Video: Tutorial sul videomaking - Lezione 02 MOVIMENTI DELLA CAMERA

Ciao a tutti, sono Fernando, mi trovo di nuovo qua per parlarvi questa volta delle inquadrature che non sono fisse come quelli precedenti. Veramente le inquadrature fisse sono la più comune, ma anche possiamo trovarci con i movimenti della telecamera. In questo tipo di inquadrature ci troveremo con due gruppi, i movimenti fisici, che sono quelli quando la telecamera si muove davanti, indietro o sul proprio asse. Il secondo gruppo è quello che popolarmente si conosce come zoom, il zoom in e il zoom out. Primeramente parleremo su questo un po' più in profondità, il zoom.
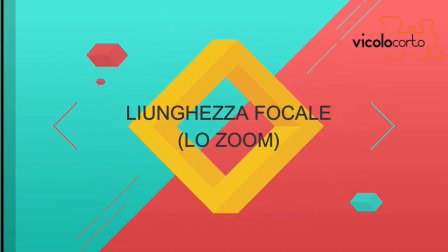1:04 Lo zoom è un obiettivo in cui la lunghezza focale è variabile.
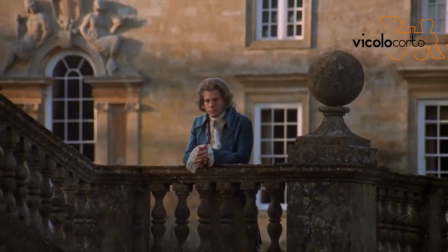1:09 In altre parole, consente di passare di un gran angolo a un teleobiettivo e viceversa, senza dover spostare la fotocamera.
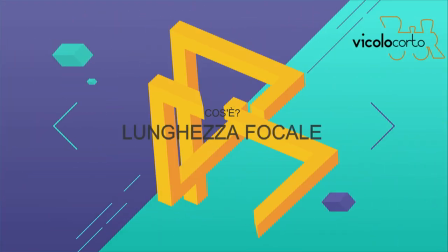1:20 In questo topic possiamo parlare della lunghezza focale, ma cos'è?
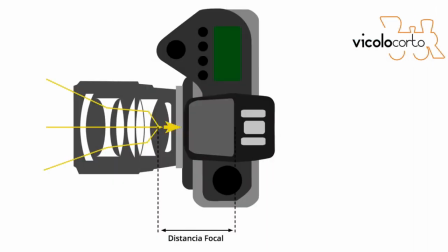1:26 È la distanza tra il punto di convergenza dei raggi luminosi all'interno dell'obiettivo e il sensore stesso.
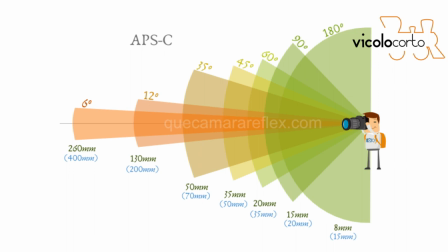1:33 La lunghezza focale controlla l'angolo di campo. Maggiore è la lunghezza focale, minore è l'angolo di campo.
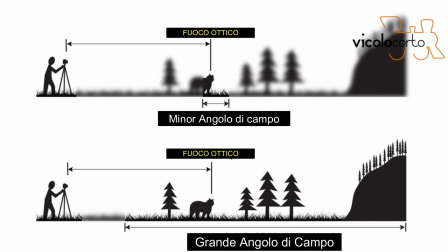1:40 Per questo motivo alcuni obiettivi sono chiamati granangolari, perché hanno un angolo di campo più ampio.
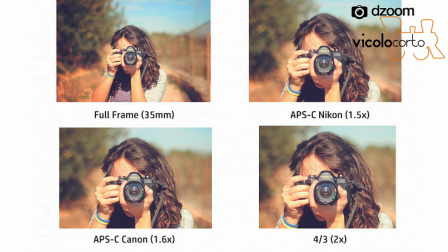1:48 Riducendo la lunghezza focale, gli oggetti appaiono più piccoli e la distanza tra loro è esagerata.
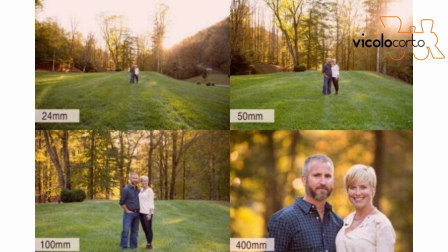1:56 Aumentando la lunghezza focale, comunemente chiamata zoom,
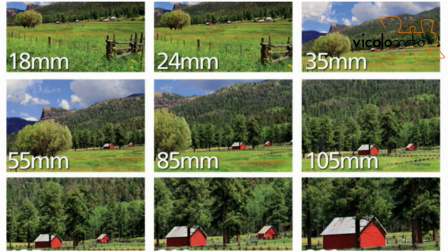2:00 ricordiamo, gli oggetti diventano più grandi e la distanza tra loro si riduce. Lo zoom può essere diviso in due: zoom in,
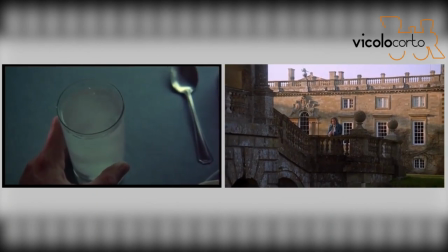2:12 se l'immagine va avanti, e zoom out, se l'immagine va indietro.
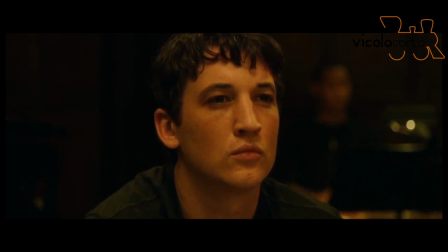2:18 Lo zoom in è spesso utilizzato per enfatizzare la drammaticità delle scene.
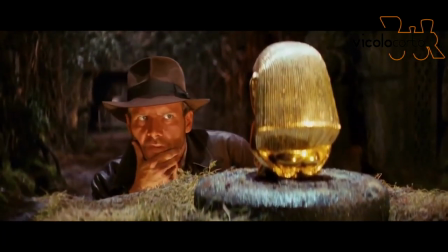2:24 Cerca di focalizzare l'attenzione su qualcosa di specifico, si passa dal generale al particolare.
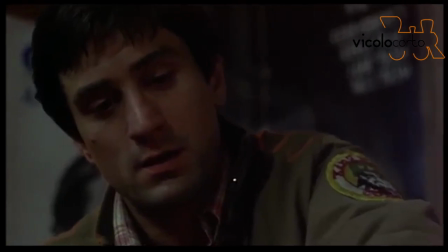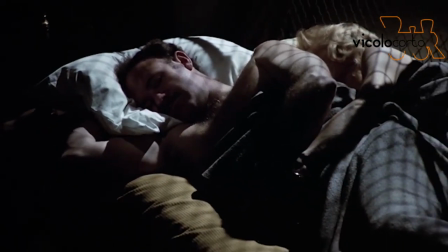2:39 Lo zoom out è esattamente l'opposto, da qualcosa di generale a qualcosa di particolare.
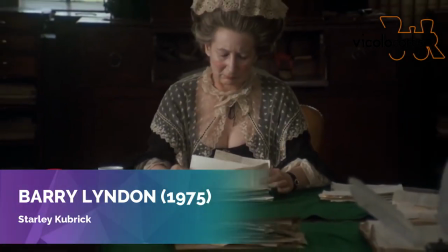2:46 Può essere utilizzato per contestualizzare.
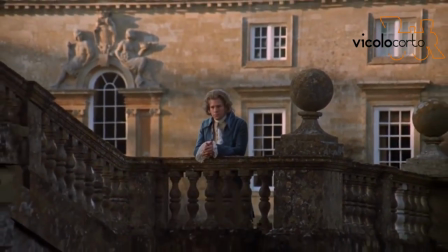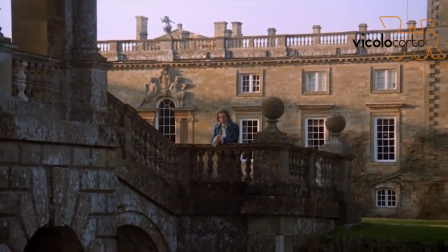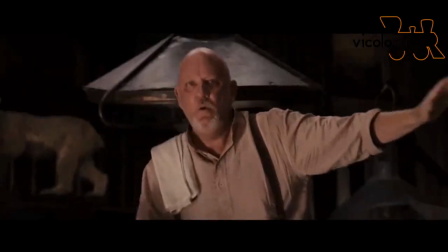2:59 Per finire con lo zoom, parliamo del crash zoom, che Quentin Tarantino ha riportato in auge.
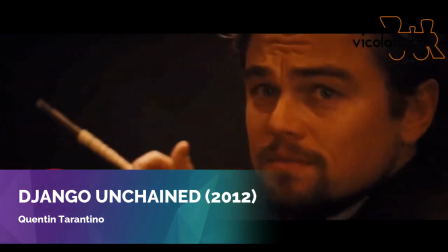3:05 È uno zoom, ma più veloce. Viene utilizzato per scioccare lo spettatore con la sua velocità.
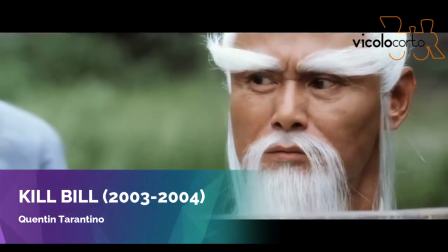3:13 Nei film di Kung Fu sono molto utilizzati.
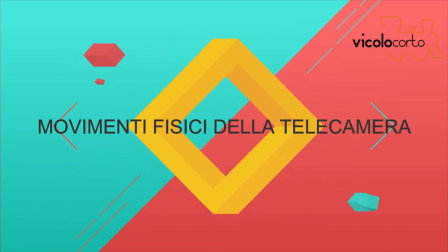3:21 Adesso ci troviamo i movimenti fisici, come può essere il traveling.
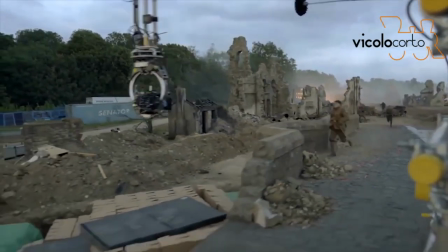3:28 La sua missione principale è quella di passare inosservata e viene utilizzata per portare lo spettatore più dentro il film,
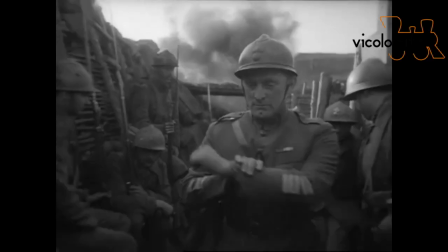3:35 per far sembrare che stiamo camminando insieme al personaggio, che ci troviamo nello stesso luogo.
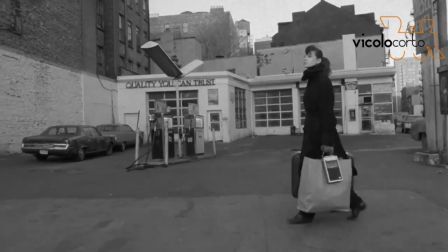3:41 Può essere dritto o anche circolare.
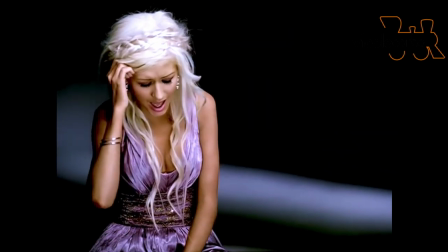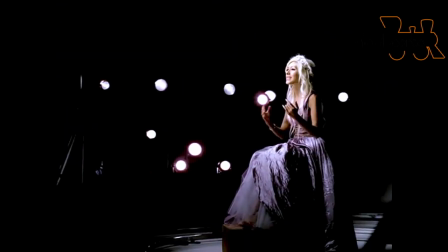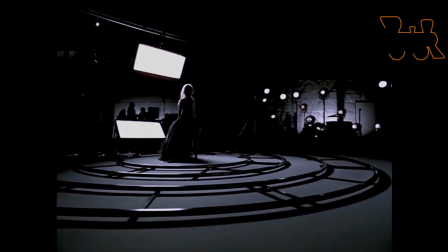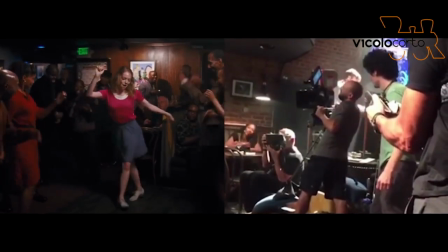4:00 Le panoramiche.
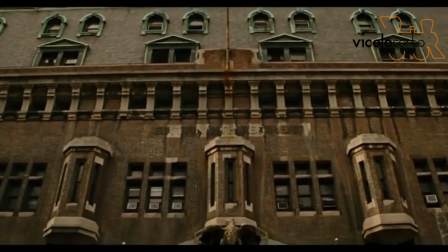4:02 Si tratta semplicemente di rotazione della telecamera, normalmente descrittivo, quando lo scenario non può essere coperto da una ripresa statica.